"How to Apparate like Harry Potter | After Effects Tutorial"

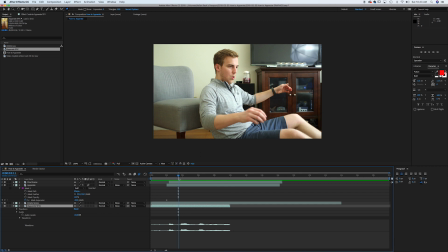499s
So I've got a sound effect right here that should work for this, and I'm just gonna mark an in and an out on it.
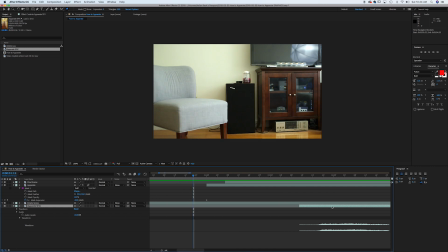505s
And right here, I want to just line that effect up with myself appearing.
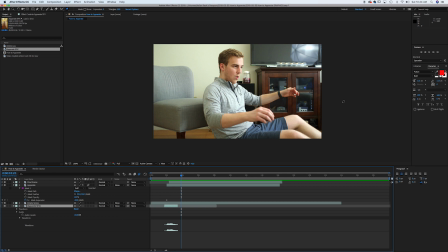515s
And you see, that sort of gives the feel that you're appearing out of nowhere, and it gives the touch of, boom, something's happening. Sound effects are always a great touch. Now, what else do I want to do to make this effect work? Well, I want to add in a Cork Hit. Now, Video Copilot offers fantastic explosions and Cork Hits and effects like that, but really anything you find will work.
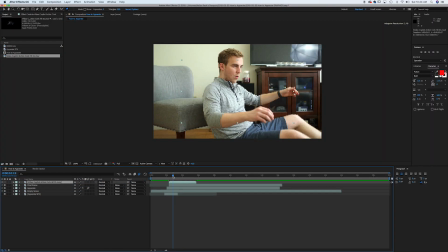535s
And you want to bring it in as an overlay. I'm just going to size it up a little.
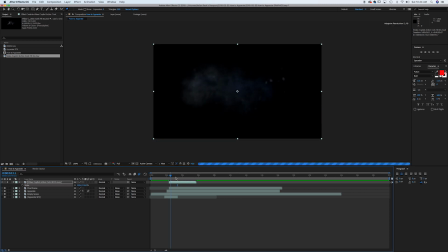541s
You want to bring it in as an overlay. Now you can see it here. If I ISO, you can see that it's sort of like dust that appears. Now what I'm also going to do to this is add a tint
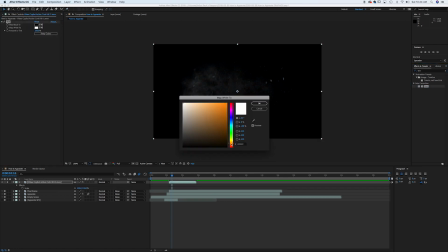556s
and give it more of a orangey color. Make it feel a little mystical.
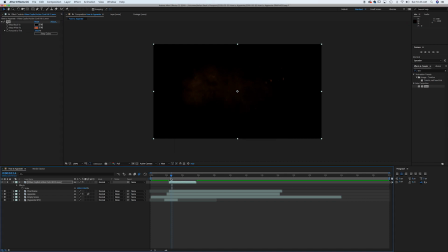562s
Cool. Great. And I'm also actually going to give it a glow effect to have some, real, yeah, that's what I'm talking about right there. Okay, so let's go back. We'll un-ISO that.
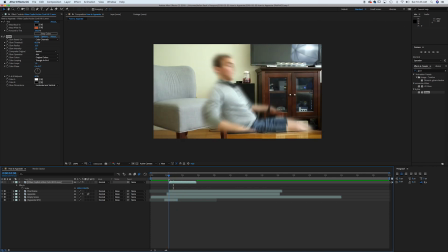576s
Now what you can see is, boom, I'm going to be appearing out of nowhere.
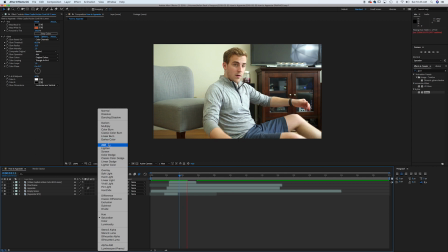584s
I'm also going to give this an add, so it feels like it's right there.
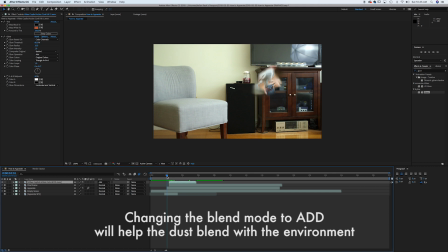591s
Great. Now right when I'm appearing out of the ball, I want this Cork Hit to start happening So it's like it's creating the explosion of me appearing in this world. So let's play this back.
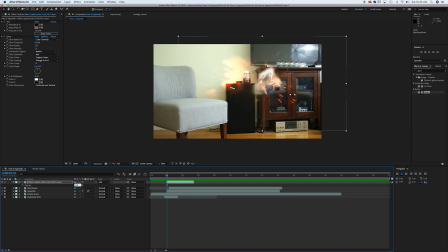606s
And I'm actually also going to bring down the opacity of this probably to about 60 just so it's not too extreme. And I'll be appearing right there. Perfect.
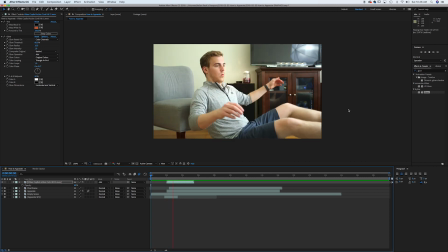618s
Now let's play it back. So that's how it works, guys. It's really not too difficult an effect. The key is just shooting the empty scene and then you in that scene. And then you can really do a pretty easy mask. And overall, it's not that bad an effect. Puppet pin tool, making sure you shoot an empty scene in addition to the action of your scene, and adding a little sound effects and fun. It's really not that hard, guys. I think you could nail it, and I want to see what you can do. So go ahead and like the video if you enjoyed this effect, subscribe if you want to see more, and we'll check you back in the next one. Thanks, guys.